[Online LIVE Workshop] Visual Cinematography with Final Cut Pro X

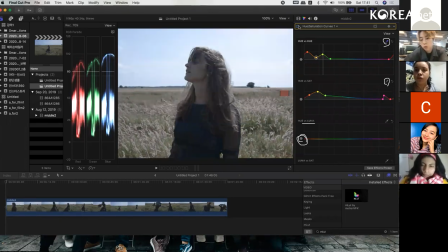[40:11]
So as you see, before it's more like greenish, but I touch it more warm feeling, and it makes more summertime warm. Before it was like a kind of winter feelings, but I made some more warm in the video.
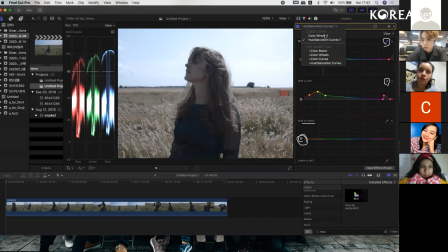And last one, color curves. Oh.
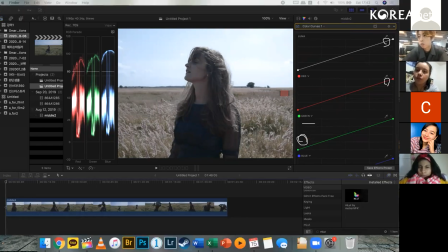It's the same categories and same ways you can adjust colors, but
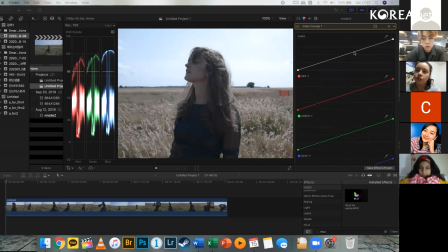it makes more contrast in it or not. So these color corrections, there's no answer. It's whatever you want, you can make.
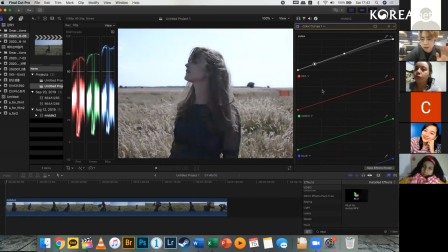[41:18]
For me, I would just use more darkish little bit and more red in it. The green is going a little bit up. So I can make color more like film camera, like old days.
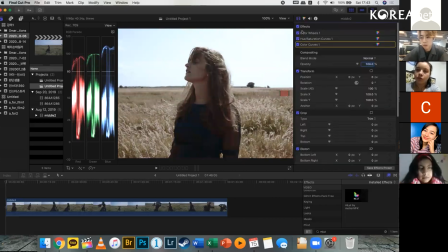[41:39]
And back to the effects here. So I made these 3 color corrections for make color grade.
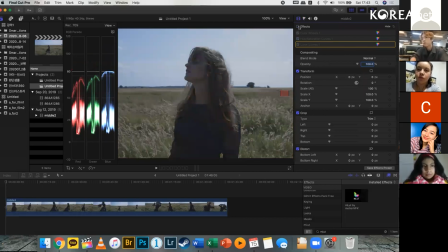[41:47]
So before, it's just normal video, more grayish and bluish. There's no contrast in it, just original. But I made this using 3 curves and appears like this.
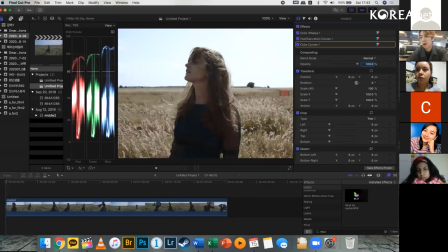[42:09]
So from now, anyone questions? Thank you. Can you show us how to paste the color correction to other grids?
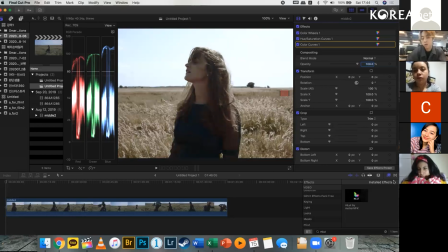[42:22]
Okay, so this is the first I did, right? And I will just import on the other video, like
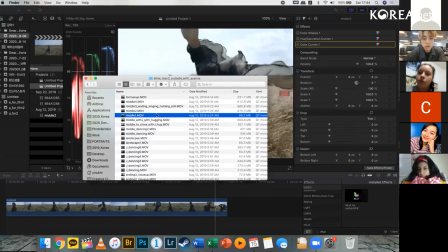[42:31]
maybe it ends to middle, so I will just put more middles in here.
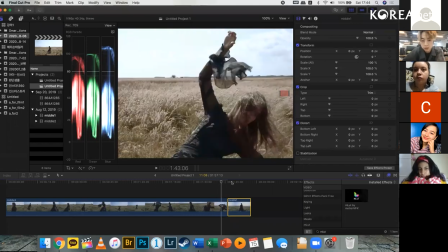[42:40]
This is like color corrected, and this is just the same normal video, see?
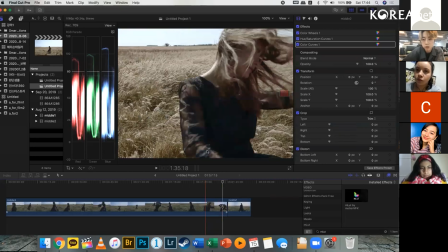[42:47]
So click the clip that you just made color here, and there's a menu here, save effect,
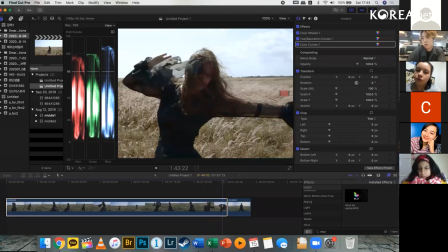[42:57]
where it's will, I prefer all video shoots with the same brand of camera actually, because each camera does have different colors, different systems.
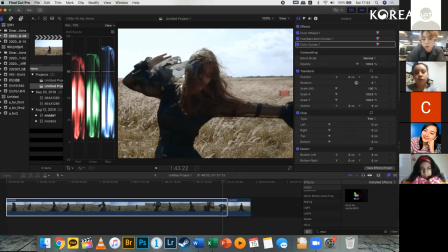[43:15]
So I use Canon 5D Mark IV, so I always use Canon 5 Mark IV when I make the music video. I don't use Canon Mark IV and iPhone camera or Sony camera together.
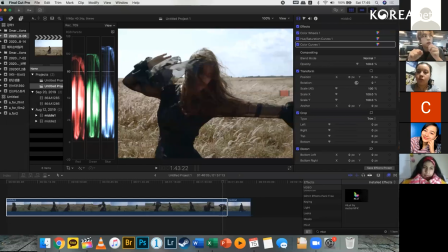[43:27]
That's a really good question actually, because there's a limit to make color corrections both cameras. So anyway, so there's a
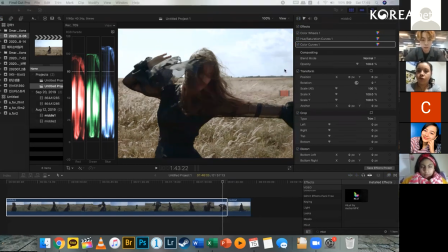[43:41]
menu called Save Effect. You see this one, Save Effect Presets.
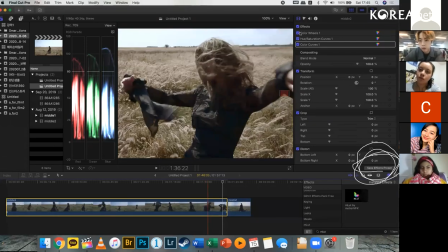[43:52]
So you clicked the clip that you just made with effects of colors, color corrected clips,
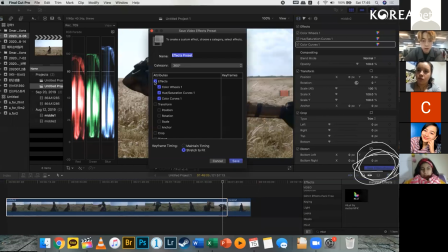[43:59]
and click the Save Effect Presets and choose that you just made the color corrections. And you named it. I will just call color correction date of today.